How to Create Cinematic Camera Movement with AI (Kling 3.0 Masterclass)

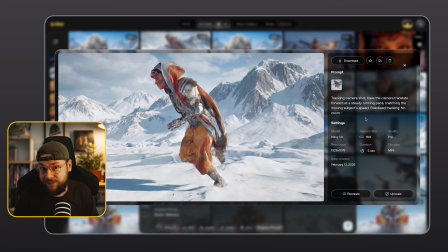979s
There are use cases for both, but I think this is a really interesting point of comparison to have that handheld device movement versus the tracking style camera shot. Again, two really amazing and powerful camera moves to have as part of your AI projects. Now I want to go ahead and take a look at the crane or jib up. This is an amazing reveal of the environment. Let's go ahead and open up this generation here.
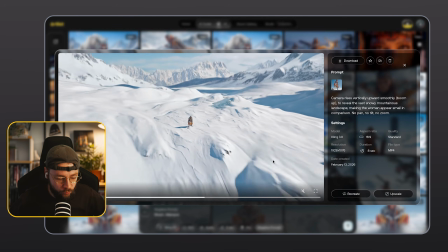1005s
So you can see that the crane kind of raises up into the sky.
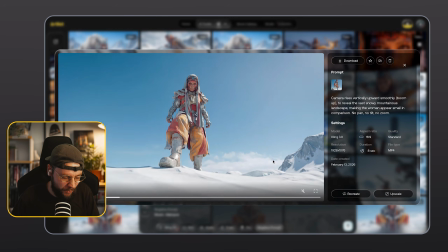1009s
I mean, it's going so high, it's kind of more like a drone shot if we're trying to talk about it in a realistic sense.
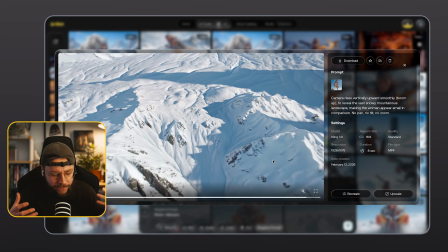1016s
But the style of camera move feels like a crane shot, right?
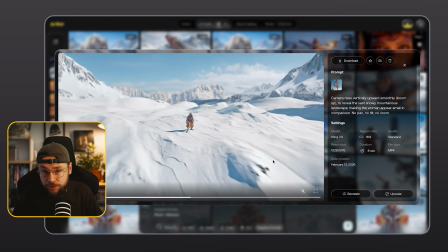1020s
So what we have is that same low angle that we used for one of our earlier generations.
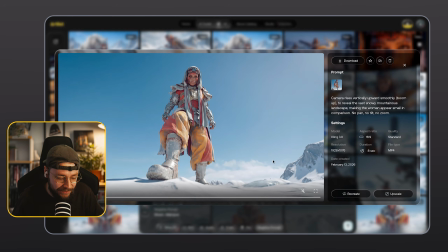1025s
As the crane rises up with the camera mounted into it, we really get a sense of scale. Our female character feels tiny amongst this insanely vast, snowy, mountainous environment.
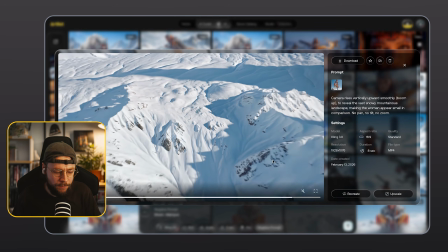1039s
So this works really well as a reveal as well, but this time for our location.
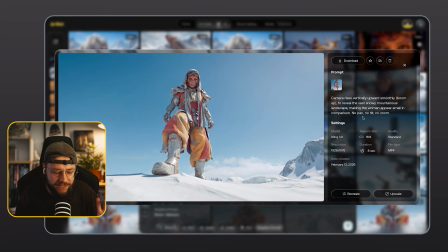1045s
We really do feel that sense of scale. The text prompt, we've said camera rises vertically upwards smoothly, boom up, to reveal the vast, snowy, mountainous landscape, making the woman appear small in comparison.
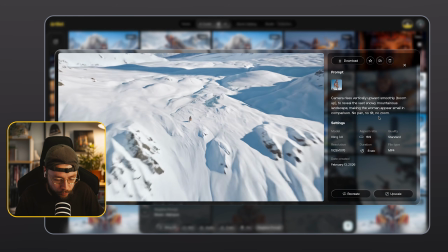1059s
No pan, no tilt, and no zoom.
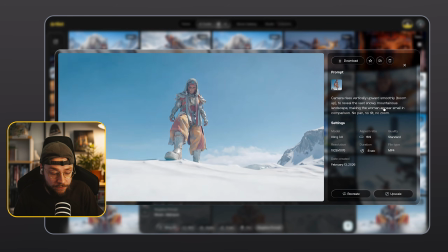1062s
And you can see here that I've had to put in a description of the environment because we remember we haven't used an end frame.
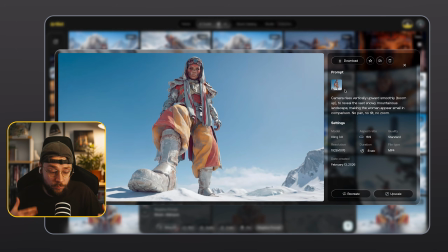1069s
We're not transitioning to an image that we've created with Nano Banana, for example.
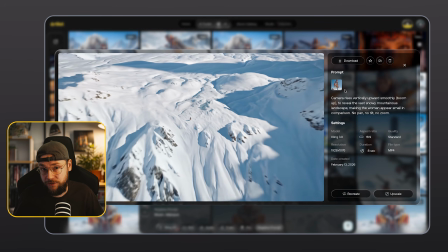1075s
The AI video model doesn't have any context of what we want the end result to look like.
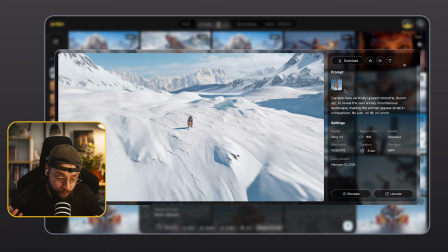1080s
So we do need to go ahead and give it some kind of context for that to say, this is what I want you to reveal.
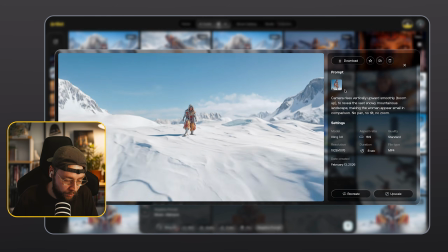1088s
Luckily, with the snowy landscape, it works really well. There's nothing kind of too complicated going on there.
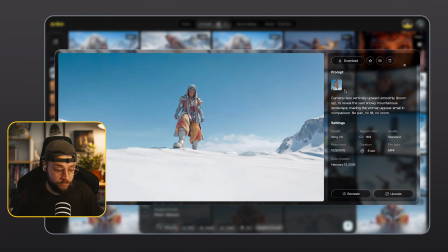1095s
If you wanted something really intricate, let's say like a castle or some ruins or like some crazy spaceship or something,
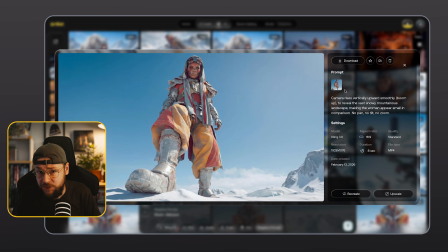1102s
I'd suggest creating a finishing frame to transition to.
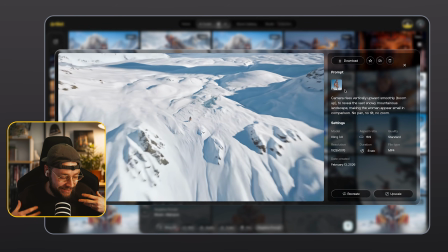1106s
But another really cool, really intense cinematic camera move for you guys to use there. And the next shot I want to go ahead and take a look at is a crash zoom. So once again, we're transitioning between a start and end frame.
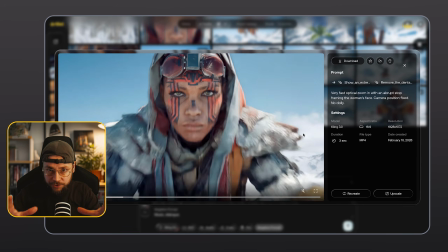1120s
We start on this medium shot and then we crash zoom in to the extreme close-up where we can really
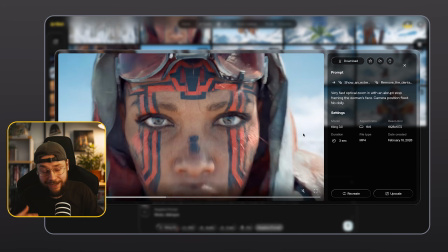1127s
appreciate how amazing Nano Banana Pro is and how it works really nicely alongside Kling 3.
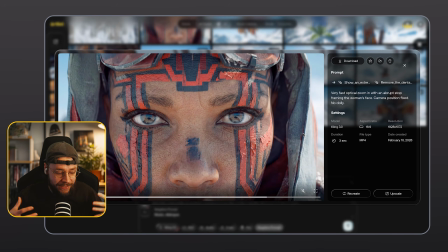1134s
Here, we're kind of having that emotional intensity,
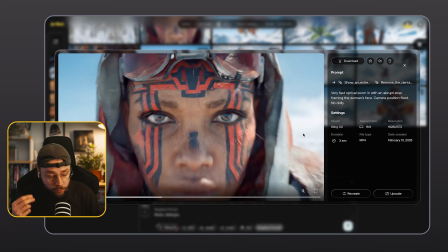1137s
and we can also appreciate those kind of visible pores and the texture of the face paint as well.
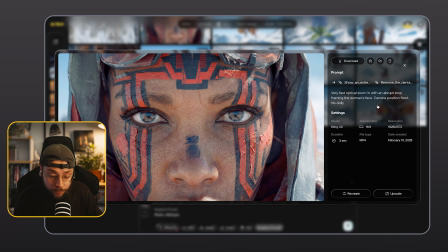1144s
Really cool. For the text prompt, very fast optical zoom in with an abrupt stop, framing the woman's face.
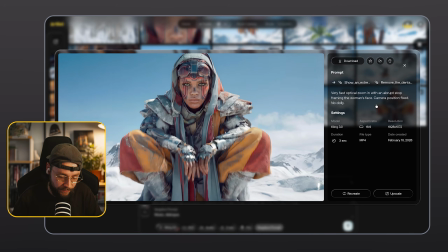1151s
So again, we want to be clear about where we want to finish. Camera position fixed, no dolly.
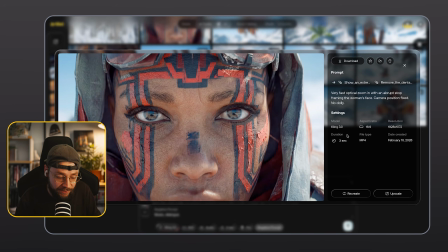1157s
You can see I've gone for a 3-second generation here to make sure that the crash zoom happens quite quickly.
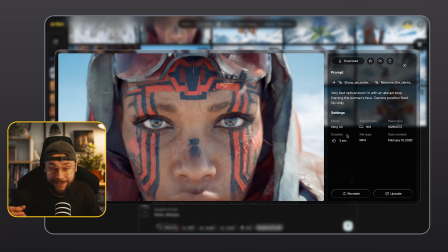1163s
Remember, of course, guys, you can, if you want to, go ahead and speed the crash zoom up in the edit.
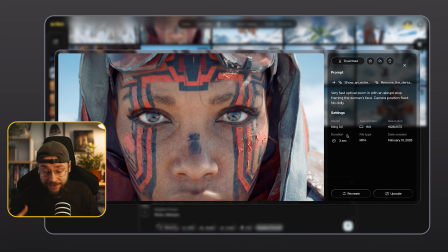1169s
It's better for it to be slower as your AI generation, and then you go ahead and speed it up in the edit if you want to.
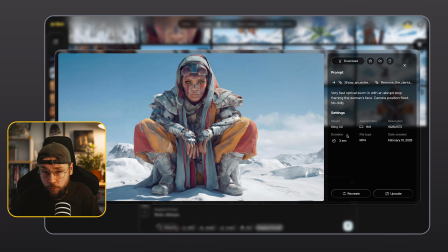1176s
It just gives you a little bit more flexibility.
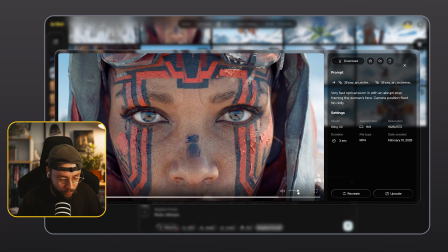1178s
We've got another example here where we start off on a wide shot and then we crash in to that extreme close-up.
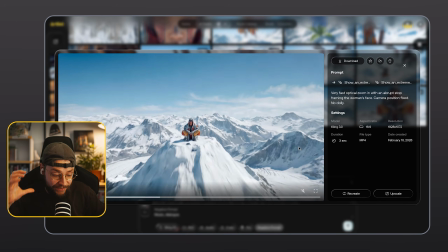1187s
So we do get more of a sense of scale, more of a sense of location, and that crash zoom feels even more dramatic.
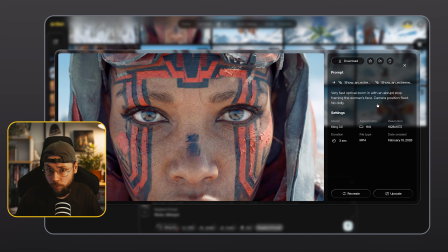1194s
Again, this is just using the exact same text prompt as before. So the next camera move I want to take a look at is a whip pan. Now, this isn't going to work for every project because it does have a very specific feel. This camera move has a lot of character to it, I feel. So again, we're using a start and end frame.
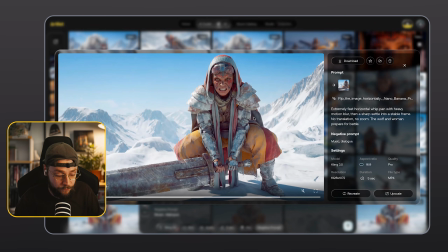1212s
The start frame is the wolf and the end frame is our female character ready to fight it.
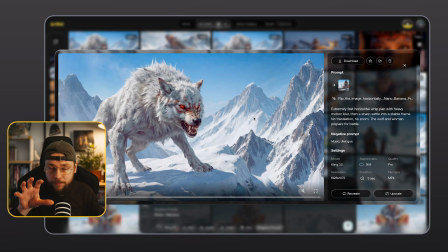1218s
And again, we have a reveal happening here. So the camera is very quickly whipping from one subject to another.